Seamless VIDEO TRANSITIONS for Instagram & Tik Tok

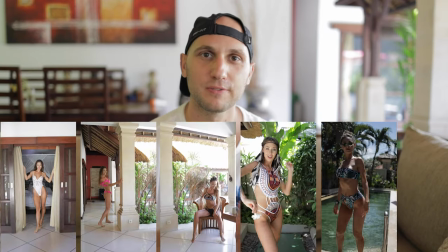(0:00)
In this episode we'll show you five seamless transitions which are perfect for Instagram. The only thing you'll need is a tripod and your phone. Let's go!
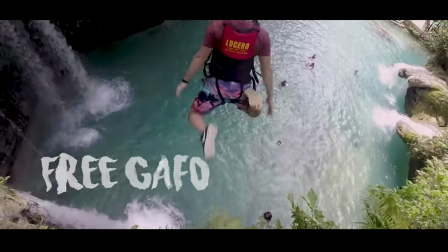Hey there, my name is Gabriel and yesterday I had to create an Instagram video. In this episode we'll share the transitions we created for that video. I'm gonna show you the editing process. I will use Adobe Premiere on my laptop but the editing for those transitions is so simple that you can replicate it on any video editor software, even on your phone. i'll break them down so you can see how to master them the first one is drawing the curtains and changing the outfits so you think you're right here the most important thing is to place the tripod on one place and don't change the place until you don't finish recording all the videos if you change a little bit the position of the tripod the two pictures will not match together and the transition will not look seamless
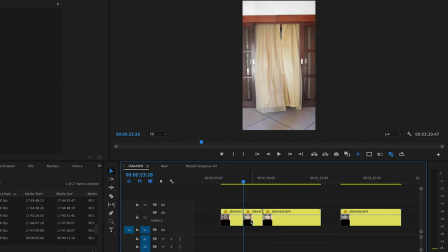(0:58)
the editing part is extremely simple just cut the first clip when the curtain is closing and cut the second clip just before you open the curtain. Now there are two things you have to consider. We are shooting with natural light so the light environment can change and also when you press the start and stop button on your phone you can move the phone a little bit so it will not be a perfect match between the two clips.
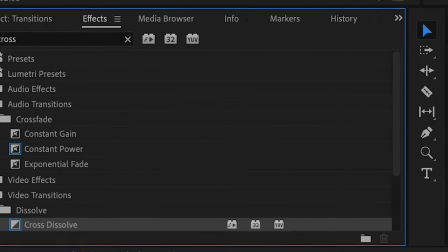(1:25)
To solve that issue we're gonna use the cross dissolve transition. That's a very simple transition which every software has it, even the most simple one.
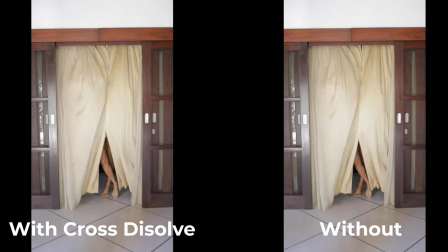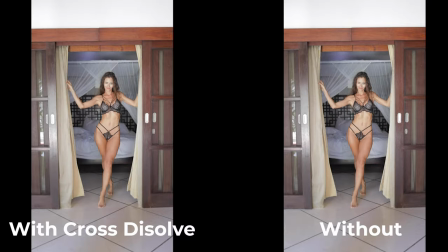Let's move to the next one. Here I really don't have any idea how to name that transition, but here the idea is very simple. You have an object which is blocking the camera and a person is passing through that object. In the moment the person is passing the object, you're doing the cut. The whole day I have some construction works. I cannot record video normally. Five minutes later, I hope the guy will not continue cutting. here the editing is even simpler you just have to cut the first clip in the moment the person is behind the subject
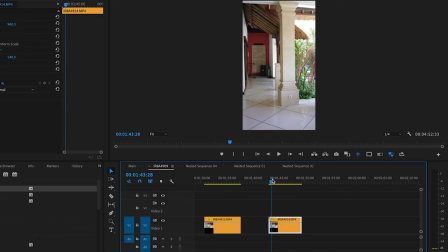(2:27)
and start the second clip immediately before the person goes out and like that the transition looks seamless and of course apply the cross dissolve that smooth the transition.
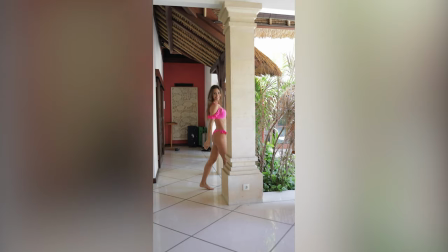The third one is the match cut transition and here you have a lot of variation. The main idea is that you cut in the action. You can clap, you can snap, you can throw your hair, just do something to distract the viewer. That kind of transition works the best if there is some sound. When you clap there is a sound, when you snap there is a sound, so the sound distracts the viewer's brain and makes the transition seamless. So do something where there is a strong sound and cut in the moment when the sound is the strongest.
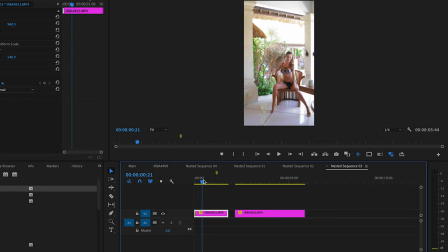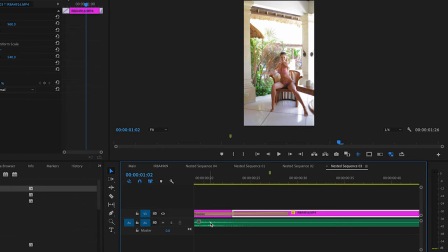(3:35)
I like using sound effects so I'll add the sound effect exactly when the clap appears, like that the sound is cleaner. But you can use the original sound of the video. Short advertising, go and follow me on Instagram, there I post a lot of short b-rolls and cool videos and pictures. Now let's go back to the video. Next we have two more variations of the match cut transition and here again cutting the action and add cross dissolve.